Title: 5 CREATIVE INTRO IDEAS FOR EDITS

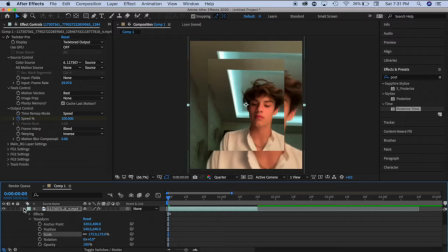For the first intro, you're going to want to duplicate your clip and make the back one bigger, and add, what is it called, posterized time, and add it, like make it around 5, and that makes the clip behind like a bit jerkier.
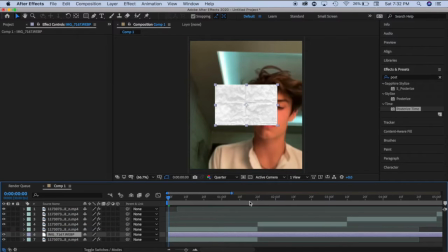Now I'm importing a PNG that's like rough paper, and I'm sizing it up, of course,
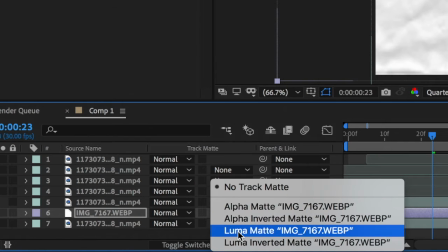and then I'm pressing toggle switches and modes and pressing Luma Matte on the PNG that I just imported,
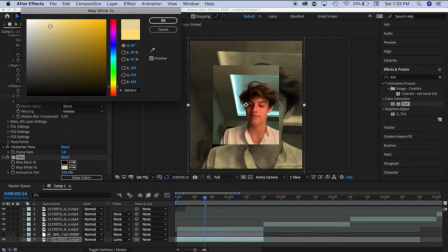so it gives like the background a rough paper look effect. I'm also adding tint to make it a bit more interesting on the back clip.
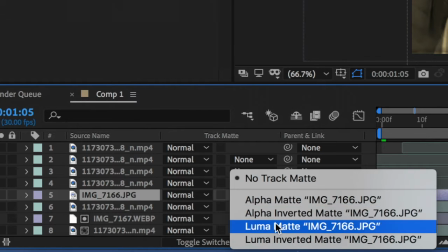Oh, now I'm importing this and pressing Luma Matte again on the PNG I just
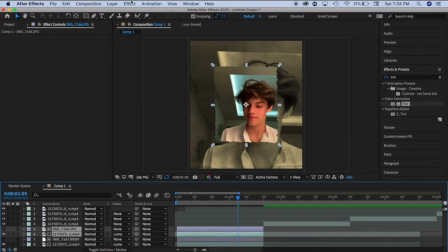imported, and I'm sizing it up so it makes the front clip a little bit rough edged, and pre-composing it so that it's all one thing,
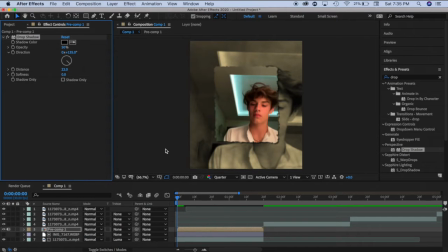and I'm adding drop shadow just to make it stand out a bit more. Now I'm pressing toggle switch and mode again just so I can get motion blur and 3D back,
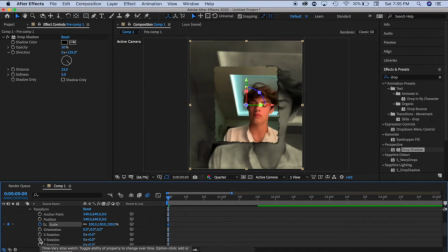so I'm turning those on the front clip and keyframing scale, and then I also keyframed Y rotation, but I didn't end up doing it in that spot, but you'll see me fix it later. And I'm just zooming in the clip, or like, yeah, zooming in.
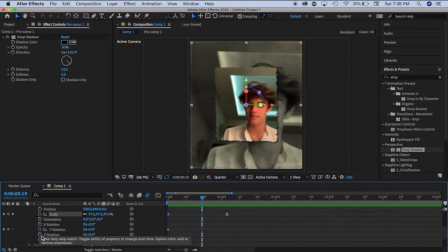Anyways, I'm graphing it now, and it looks like this. Now I am turning on Y rotation around the middle of the clip, and on the next keyframe I'm like flipping it all the way around, and now I'm graphing it, and this is what my graph looks like.
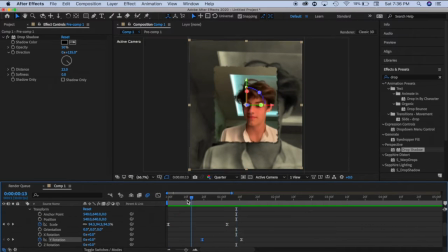And yeah, now I'm fixing my scale keyframes because I wanted to add a few more keyframes for it. So yeah, now I'm moving that and zooming it in just a tad bit, so when it flips it like zooms in as well.
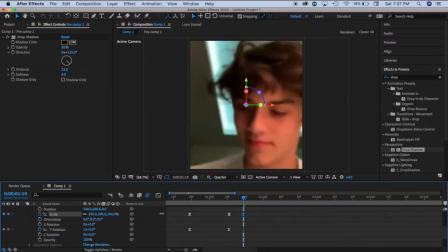And then I'm just zooming it all the way in for like the beginning of the transition, like so.
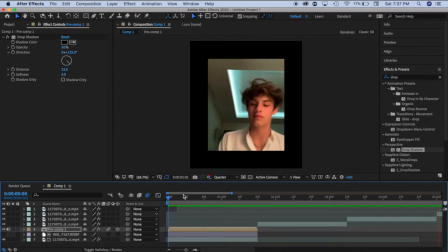And that is the first one complete. Here is intro number 2,
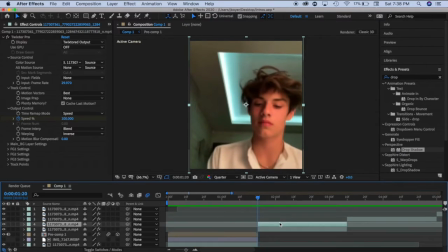and I am zooming in my clip, which was dumb because I'm now zooming it back out. I could have just duplicated it and zoomed in the back, but anyways, now I'm pre-composing it.
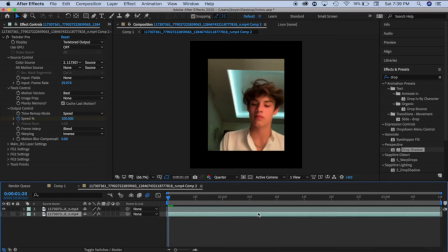And in the pre-compose thing, for some reason there was 2 clips, I don't know why, but anyways,
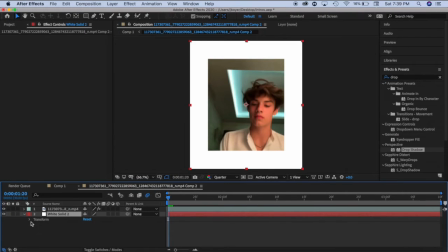I add a solid layer, a white solid layer specifically, and I'm making it so it has like a white border.
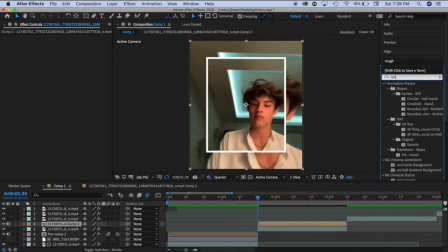There's probably an easier way to do this, but that's just how I do it. And now I'm adding rough edges, so it looks like all rough paper around the edge. And I changed the resolution to full because that's what it would look like when it rendered. And now I'm zooming this in so I get more of a border.
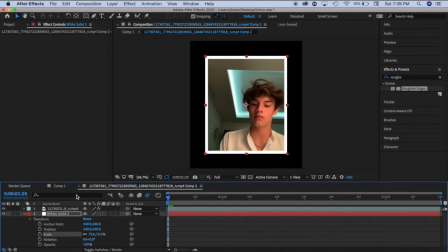And yeah.
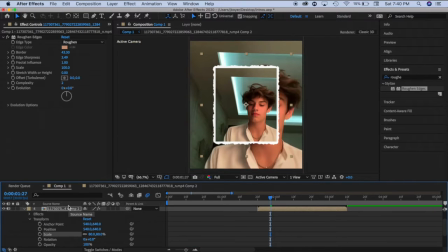Now I am making it a bit smaller and adding halftone to my back clip.
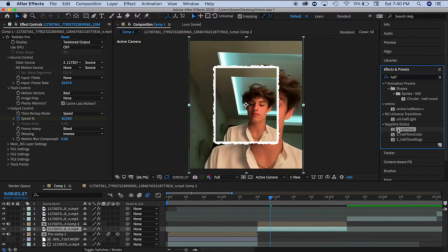You need the Sapphire plugin for that. So yeah, now I'm adding halftone, and I'm going to be playing around with the settings a little bit.
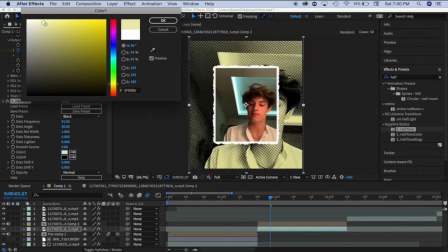I'm making my dot frequency higher, and I'm also changing the color. That's all I really do with the settings, is change the color and just make more dots.
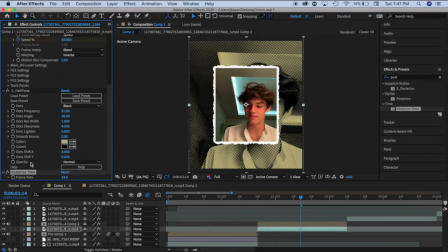But yeah. And now I'm adding posterized time to the back clip again and making the frame rate 5. So it's jerky in the back again. And now what?
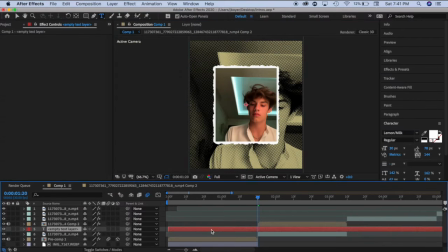Oh, now I am adding a text layer. You can make this like the lyrics. I was gonna probably make it the lyrics, but I didn't have a song in my composition. So instead, I'm just writing Louis Partridge over and over and over again.
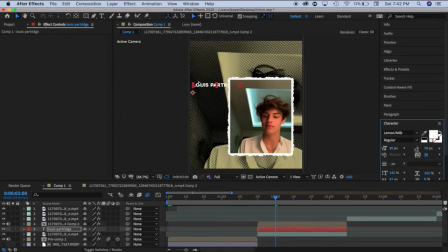Oh yeah, now I'm just like playing around with the way it looks. Yeah. And then I'm adding wave warp to my text, and these, you can just watch my settings if you want to know how I do it.
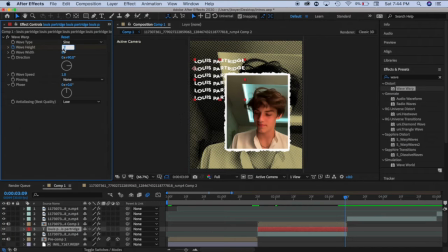And just so it gives a bit of movement to the text.
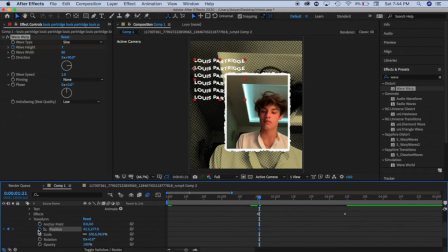And then I add the motion blur on and just keyframe position and zoom it down a little bit, and that's it.
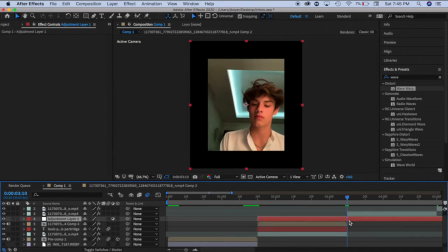And then I add an adjustment layer, and what am I adding to it?
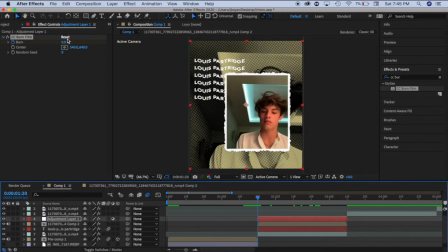Oh, burn film. Now I'm adding CC burn film, so it has like a fade in kind of thing, as you can see.